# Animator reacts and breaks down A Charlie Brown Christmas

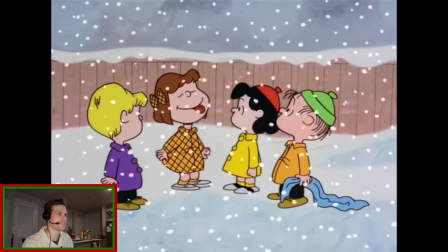249s Try to catch snowflakes on your tongue. It's fun.
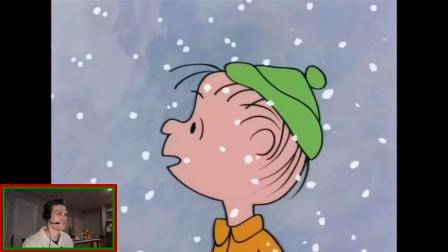256s Need sugar.
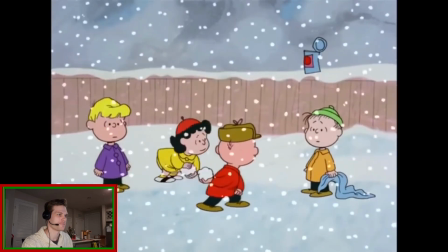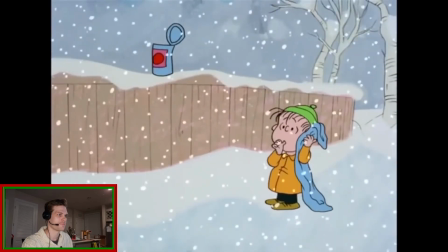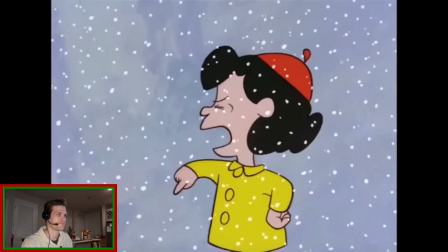272s You think you're so smart with that blanket. What are you gonna do with it when you grow up?
This is a great way in animation to show contrasting characters, is have all the characters doing the same thing, and then you can show the different tactics of how they do that.
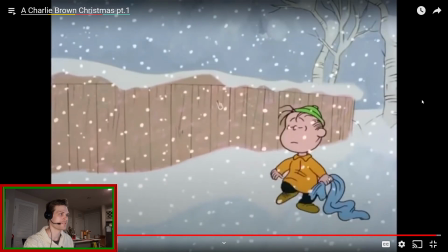293s Boy, what a sound! How I loved it.
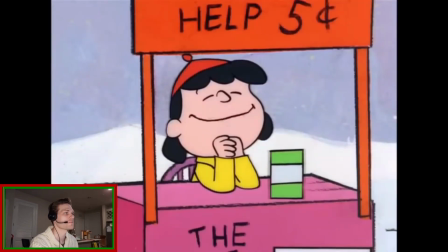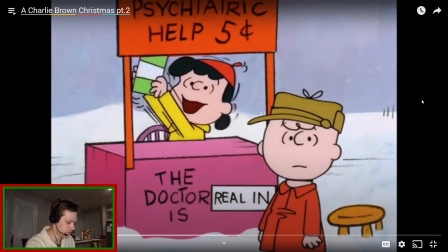301s
Here's a place where you can see the motion lines used a lot is when she's shaking the can, and it really sells the motion.
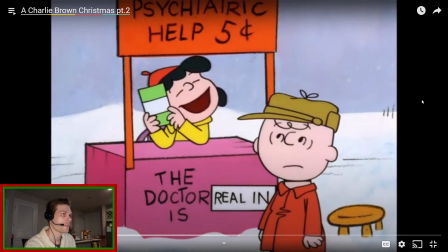308s Hear that old money plink. That beautiful sound of cold, hard cash. That beautiful, beautiful sound.
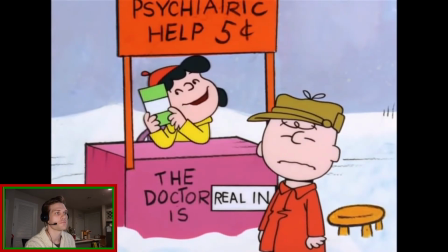314s Nickels, nickels, nickels. That beautiful sound of plinking nickels. All right now.
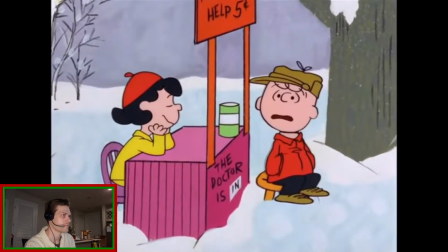321s What seems to be your trouble? I feel depressed. I know I should be happy, but I'm not.
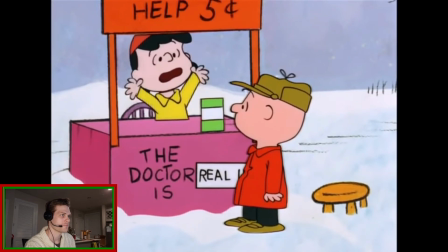328s Well, as they say on TV, the mere fact that you realize you need help indicates that you are not too far gone.
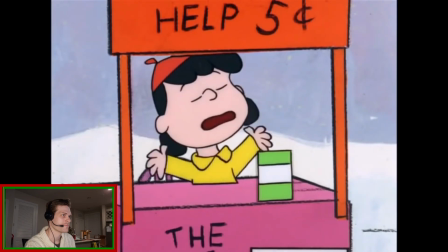335s I think we better pinpoint your fears. If we can find out what you're afraid of, we can label it.
This is really funny because some of this is actually good advice.
Maybe you have thalassophobia.
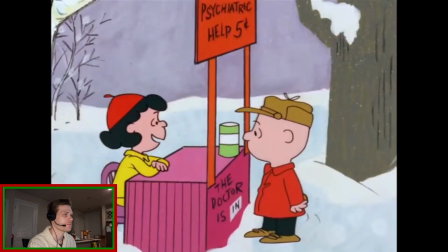347s This is fear of the ocean. Or chephorobia, which is the fear of crossing bridges.
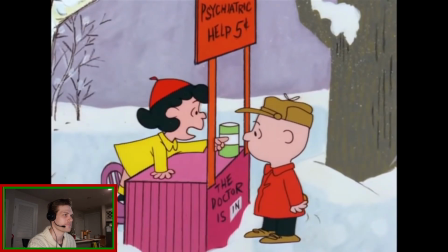352s Or maybe you have pantophobia. Do you think you have pantophobia? What's pantophobia?
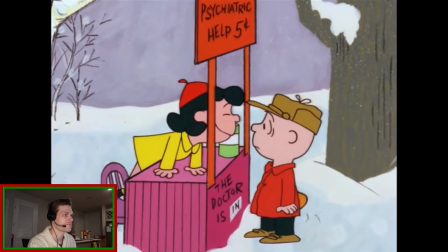357s The fear of everything. That's it!
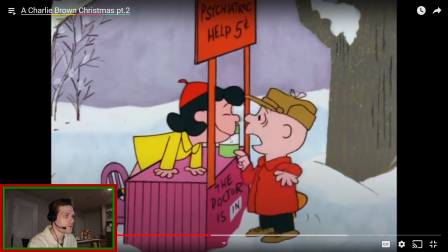363s
This is a example of when you don't use anticipation for comedic purposes. Because if you use an anticipation, then you know what's going to happen next. So if you want to shock the audience, then either really hide your anticipation.
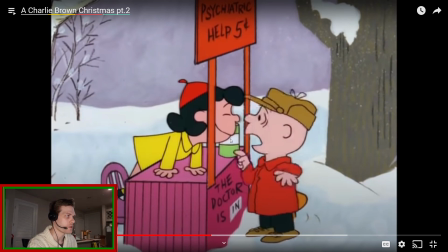378s
And this is usually only in super cartoony animation. But she doesn't anticipate.
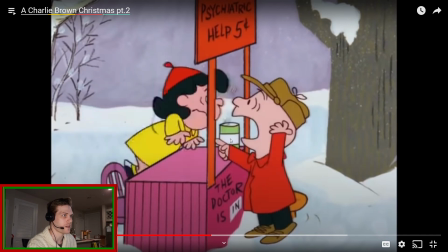383s
She just immediately flies off and starts spinning, which is funny.
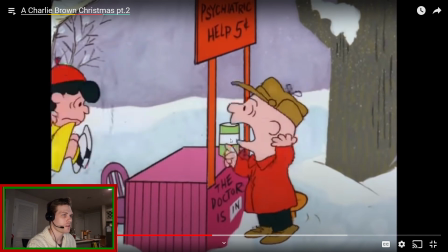389s
And it's a really fun line selling that motion there.
Actually, Lucy, my trouble is Christmas.
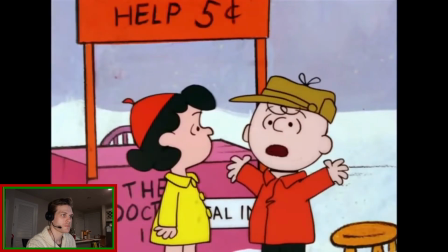396s I just don't understand it. Instead of feeling happy, I feel sort of let down.
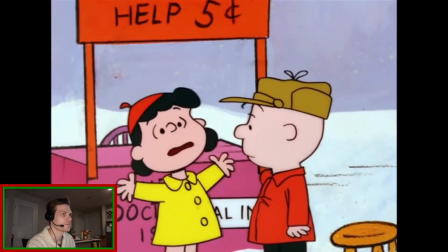400s You need involvement. You need to get involved in some real Christmas project.
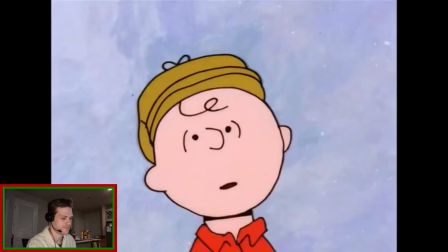405s How would you like to be the director of our Christmas play? Me?
More solid advice.
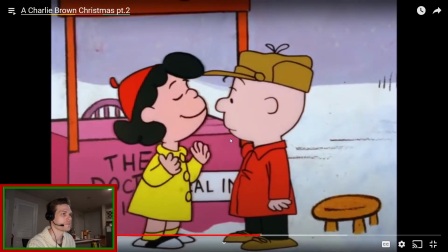411s You need involvement. We've got a shepherd, musicians, animals, everyone you need.
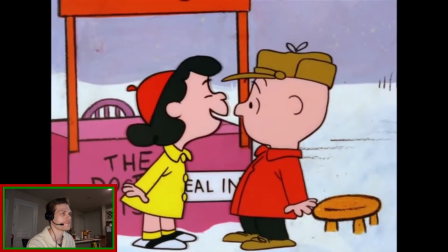417s We've even got a Christmas queen.
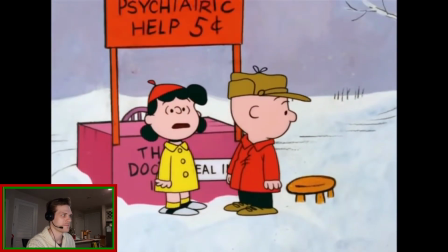422s Incidentally, I know how you feel about all this Christmas business, getting depressed and all that.
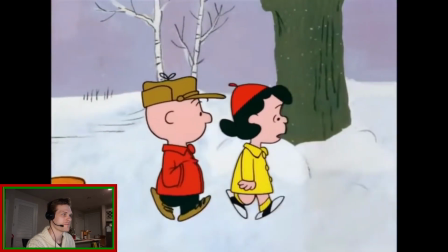427s It happens to me every year. I never get what I really want. I always get a lot of stupid toys or a bicycle or clothes or something like that. What is it you want?
A bicycle? Oh my gosh, that's a big ticket item. I remember when I got a bicycle for the first time.
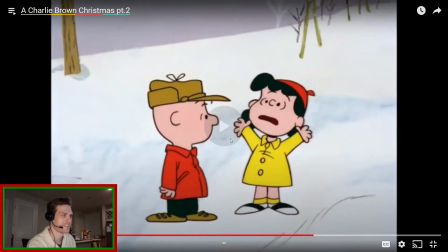442s
That was awesome.
Real estate. Real estate.
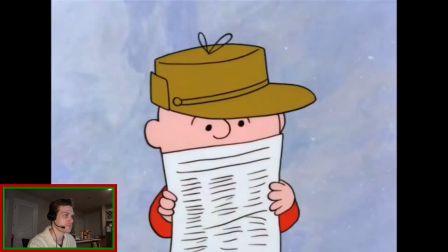453s What's going on here? What's this? Find the true meaning of Christmas when money, money, money. Lights and display contest. Lights and display contest?
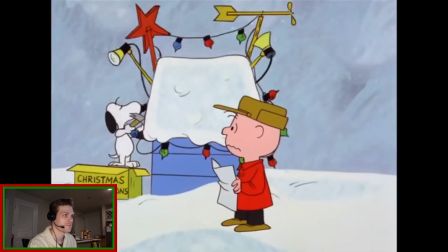466s Oh no! My own dog gone commercial.
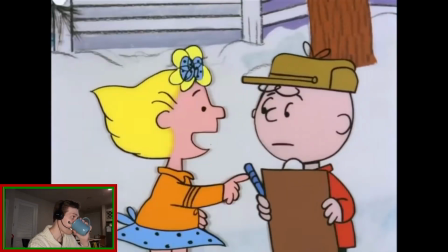471s I can't stand it. Oh. You write it and I'll tell you what I want to say.
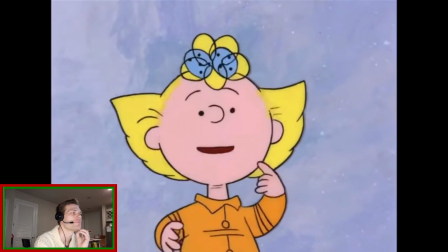477s Okay, shoot. Dear Santa Claus, how have you been? Did you have a nice summer?
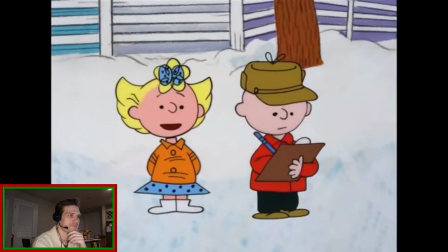484s How is your wife? I have been extra good this year, so I have a long list of presents that I want. Oh, brother. Please note the size and color of each item, and send as many as possible.